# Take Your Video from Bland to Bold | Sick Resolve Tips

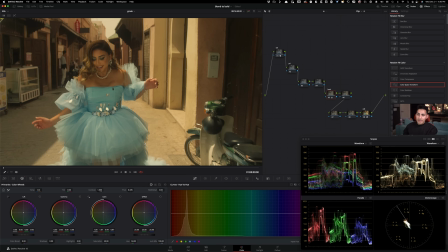(4:13)
I am really liking what's happening here now, what started to happen here. This is like really nice Middle East warm. I like that. I really do. I even like the overall image kind of living there, but let's just kind of not be as crazy.
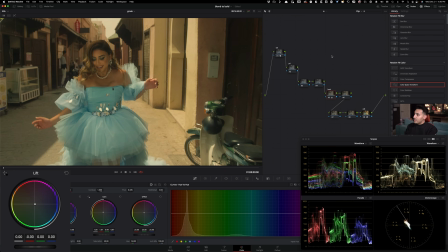(4:29)
So I'm going to take my lift and I'm going to kind of contrast the warmth that I'm adding. And I'm also focusing on my skin. And I just want to make sure the skin tones are looking good, right? So like if I hover over here, yeah, the overall skin tones are leaning a little bit toward that warmth that we created.
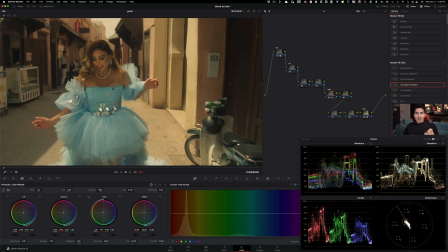(4:46)
And that's 100% fine. Because if I were to just extract the skin tones now and just pull them and make them proper so they land on that skin indicator, it's not going to look realistic. So I'm kind of liking the difference that we made. I kind of like how everything is kind of breathing, but it doesn't have the pop.
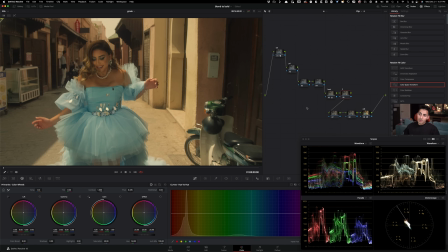(5:04)
It doesn't have the authority that I want my look to have. So I'm going to call this curve.
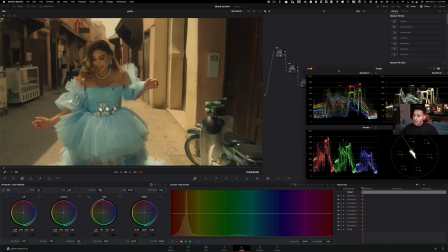(5:09)
We're going to go create a custom curve here using our S curve right in here.
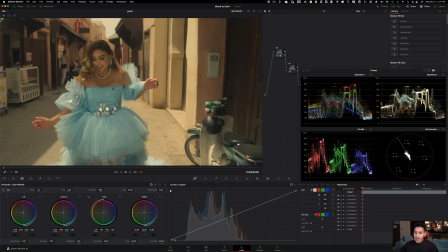(5:15)
And what I'm going to do is lift it up just a tiny bit and then create another point like down here and kind of pull it in, something like that.
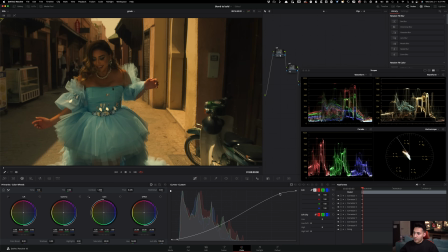(5:23)
Create another point up here, raise it up like that.
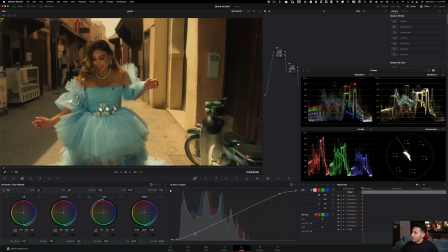(5:26)
And then there's going to be another point right around here, something like this. And then
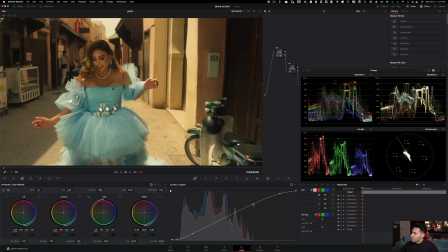constantly think about that pop, the music video pop. Okay, things are always kissing the edge. They're just sitting there where the footage is about to pop, and then you pull it back.
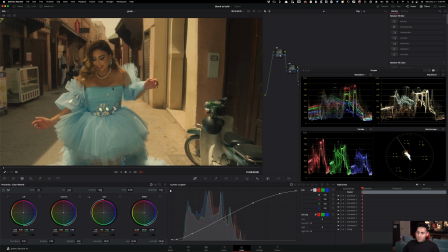(5:51)
And that's what's happening with this. Okay, so this we thought was pretty good, especially when we go to our Rec 709. So this is our Rec 709, just a simple Rec 709 conversion. Going from here to here, we created a vibe. Like we're in Middle East, we're doing something now. Like this is fun, right?
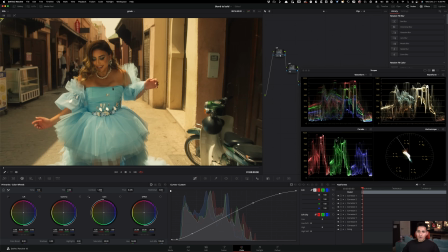(6:09)
And then just by a simple custom curve right before your eyes, we got this beautiful pop without losing any detail on the low end. The shadow detail is there. The highlight detail is there. We can see it in our scopes.
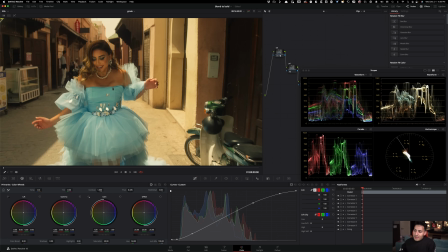(6:23)
This is important, guys. Some of you probably think like, okay, most of these tutorials are more the same. That's not the way to ever approach color grading, because if I were to just take you, let's just say,
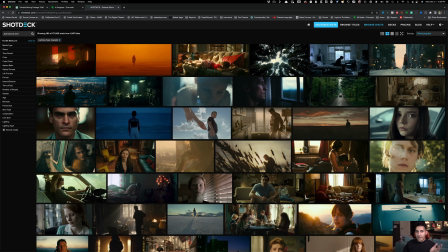(6:37)
if we go to shotdeck.com here, and if I just type in daylight exteriors, look at how many different types of daylights are here. Cold daylight, eternal sunshine of the spotlight or spotless mind, a
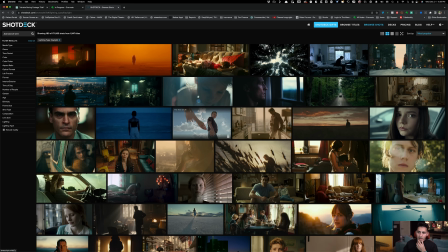(6:52)
whole different type of daylight, right? Here's a daylight from her, right?
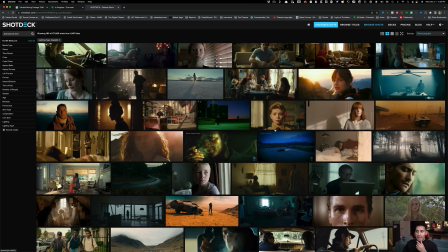(7:00)
Exteriors, completely different.
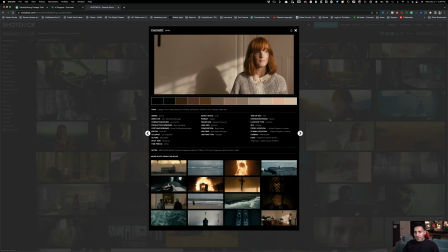(7:02)
So that's why you're not gonna get here if you've never gone there, if you haven't tried it.
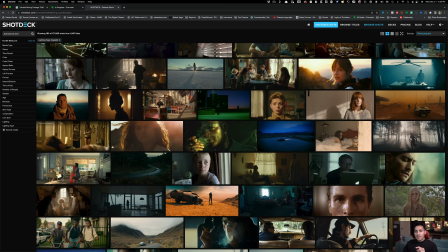(7:11)
And you're not gonna get there if you haven't tried that. So the context is gonna drive where we wanna go,
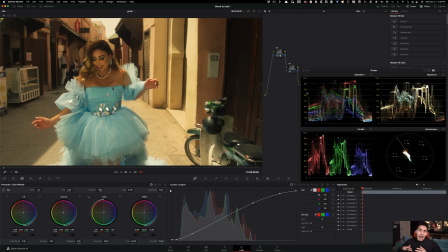(7:18)
but it's not just like, oh, I know what I need to do, now I can just magically do it. You can't. There's a right and wrong way to do it, right? Like, I mean, if you just get too granular, one of the mistakes that a lot of the beginners make is that they
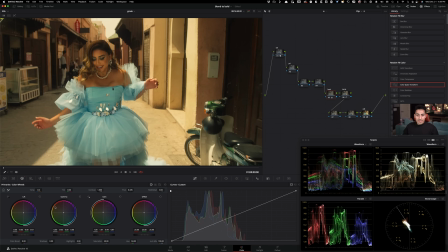(7:34)
underutilize this right here. Look at this. That's it. Boom, boom, that's it. There's no weird things happening. There's no color warper action, HSL tools, or OFX being used,
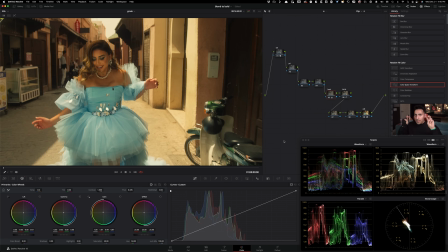(7:48)
and people overcomplicate their grades because they think if it's Hollywood, it needs to be something different that we can't touch and feel, right? Out of this world. And I'm here to tell you that you will be surprised when you listen to somebody like Jill Bogdanovich, who's a senior colorist at Company 3, and she's like,
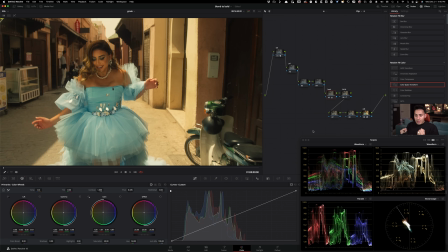(8:06)
majority of my looks, the base grade, the majority of the essence, the DNA of my looks comes from lift gamma gain. It's mind-blowing, but it's true. She's not holding anything back. She's just giving it to you. You don't want to take it.